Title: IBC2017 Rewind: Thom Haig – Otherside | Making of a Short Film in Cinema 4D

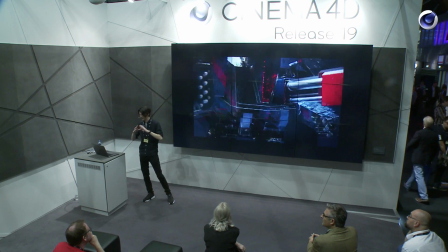45:16 Very, very easy to do, and it has a very kind of organic, that kind of documentary or action type look, like our cameraman is reframing something.
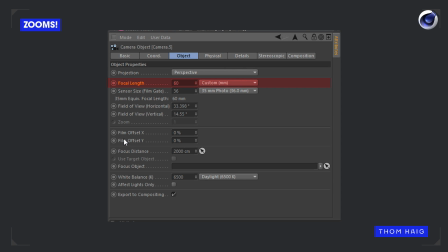45:27 Very easy to do in Cinema 4D, of course. It's just a case of putting 2 keyframes down on the focal length parameter within our camera.
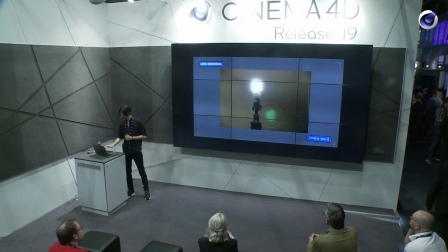45:38 Another thing we can consider is lens ghosting, which is a similar kind of artifact to lens flares, only deemed less pretty, less attractive.
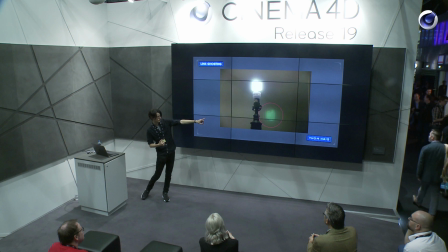45:50 I'm told that this example of ghosting looks like Slimer from Ghostbusters. I enforce this is ghosting, not ghosts. But they are typically unwanted artifacts from pointing a camera, pointing a lens at a bright light source.
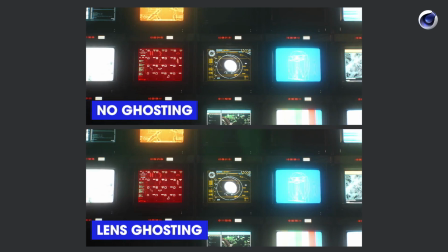46:08 So we can add ghosting in post-production. Again, it's a subtle difference here.
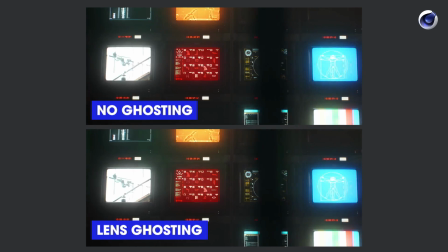46:14 The one at the top has no ghosting, this one does, but pay attention to these kind of green kind of haze, this kind of, it's a case of,
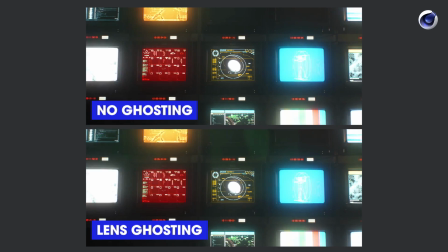46:23 in post-production, the way that I did this,
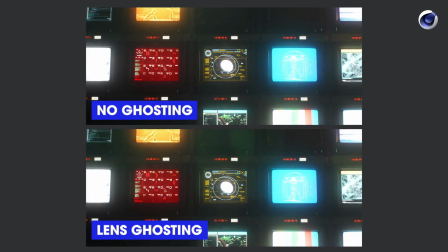46:25 I have these screens as a separate layer, simply upscale them, blur them a bit, give them the green tint,
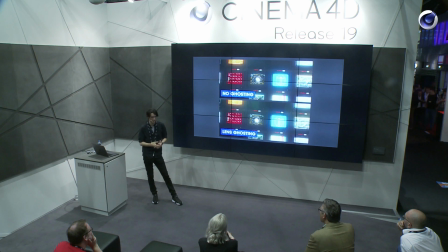46:32 and that, to me, kind of seems to be quite authentic to the look of real camera ghosting,
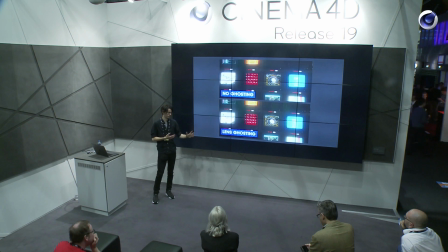46:39 and it's something that I implemented a fair amount in Otherside, which is a perfect project to look into things like this,
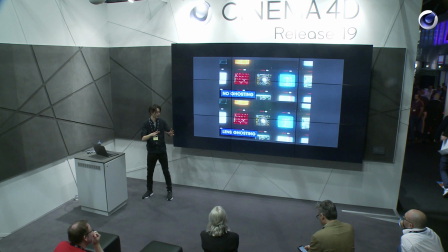46:46 because we're looking at these screens, we're looking at these bright light sources in a high contrast environment, the kind of thing that would warrant ghosting in a real camera.
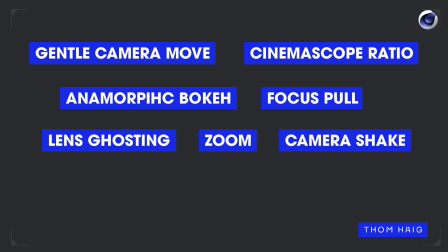46:56 So in summary, we can consider how fast or slow our camera moves are, our aspect ratio, our bokeh,
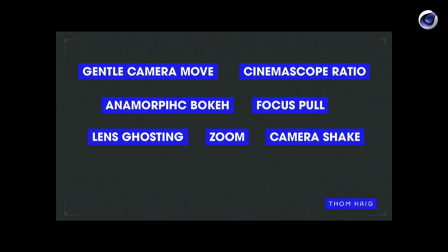47:03 is it anamorphic, is it circular, focus pulls, lens ghosting, zooms, camera shake are all things to consider.
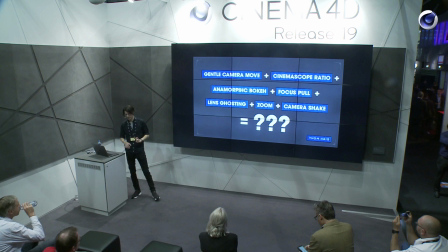47:09 What if we were to go there and do all of them? Would it be good? Would it be bad?
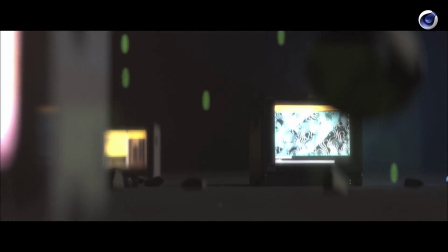47:14 Well, it's probably not good, I'll tell you that much. I made this just for fun, something that threw everything at a single shot.
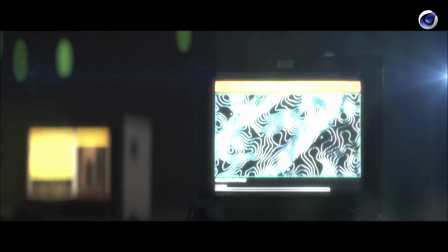47:23 So you've got everything that we've discussed here. I made this for fun, but the point I'm really trying to make here is less can be more.
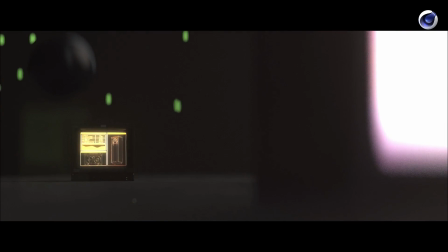47:30 You don't have to do all of these things. They are merely things to consider. Who am I to say you have to have anamorphic bokeh if you're going to go widescreen?
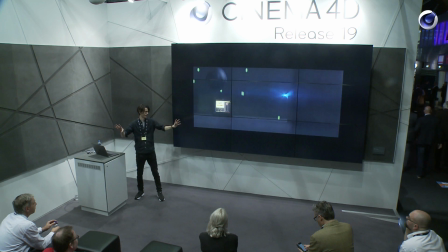47:38 You have to have anamorphic flares if you're going to go ultra widescreen. Merely things to consider.
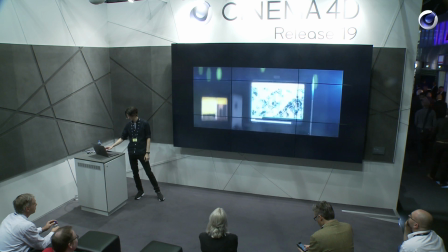47:43 I think you'll all agree that looks pretty wacky. And finally, lighting.
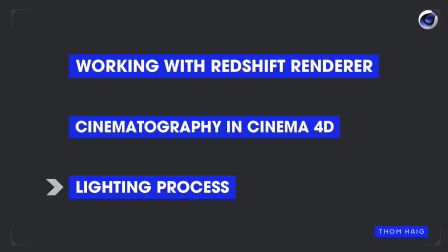47:49 I mentioned a specific lighting process that I used in Otherside, and I don't know about you guys,
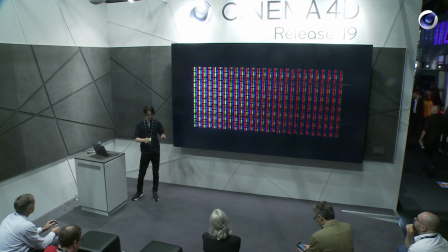47:55 but I spent way too much of my youth staring at CRT screens. This is a macro shot from a CRT screen, and unlike modern LCD or OLED monitors,
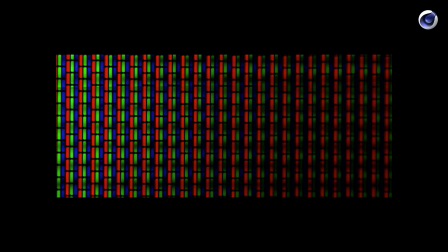48:06 they have a very different pixel arrangement, with each pixel separated into this vertical red, green, and blue stripe.
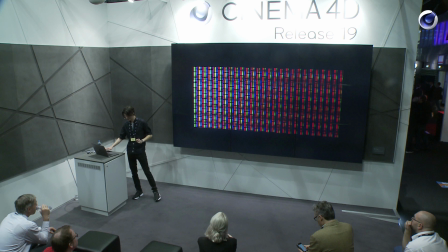48:14 And I think it looks very, very cool. Now, with Otherside, here's the real star of the show.
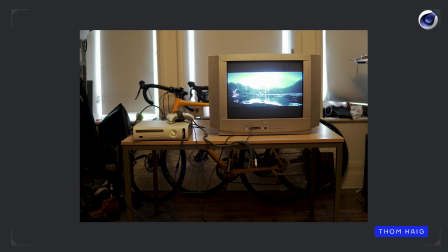48:18 This is a CRT screen, and I went through this laborious process to get all the screen content
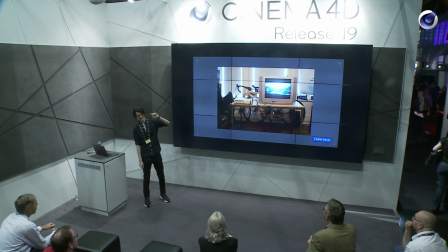48:24 into light textures inside of Cinema 4D. So what I do for any of the screen graphics, typically they were made in SD, nice and easy and fast and low res to work with. Then they'll get burnt to a DVD. Do you remember DVDs? They used to be a big thing, right?
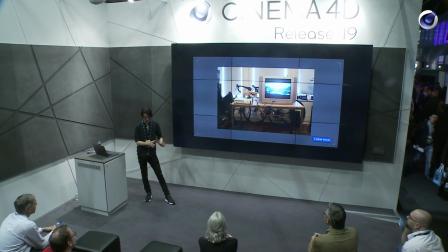48:42 One of the good things about having a big PC is that you have a DVD drive. Modern computers, yeah, you see, who's laughing now, huh? But you can burn your graphics onto a DVD, and then it uses a DVD player,
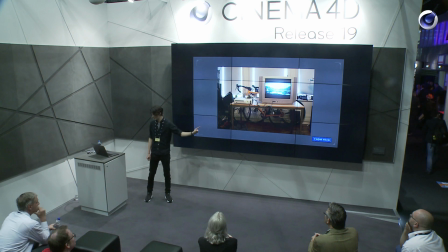48:57 in this case an Xbox 360, into this knackered old CRT screen. And it produces this very beautiful look that I really like.
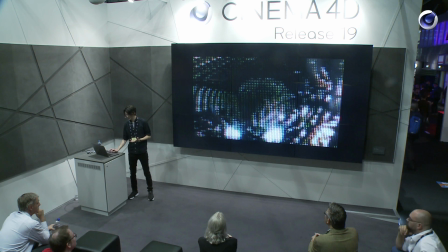49:03 Maybe it's nostalgia talking, maybe it's just something very unique.
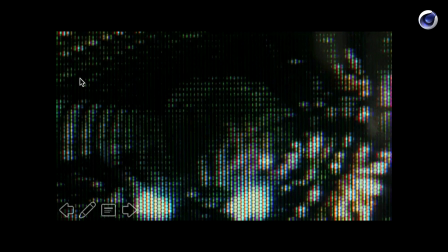49:08 Oops, I've gone too far. This is what I mean to play.
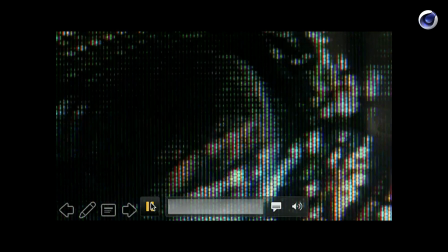49:14 Where is my mouse? What's happening? Okay, good. So yes, this is some early R&D stuff from Otherside.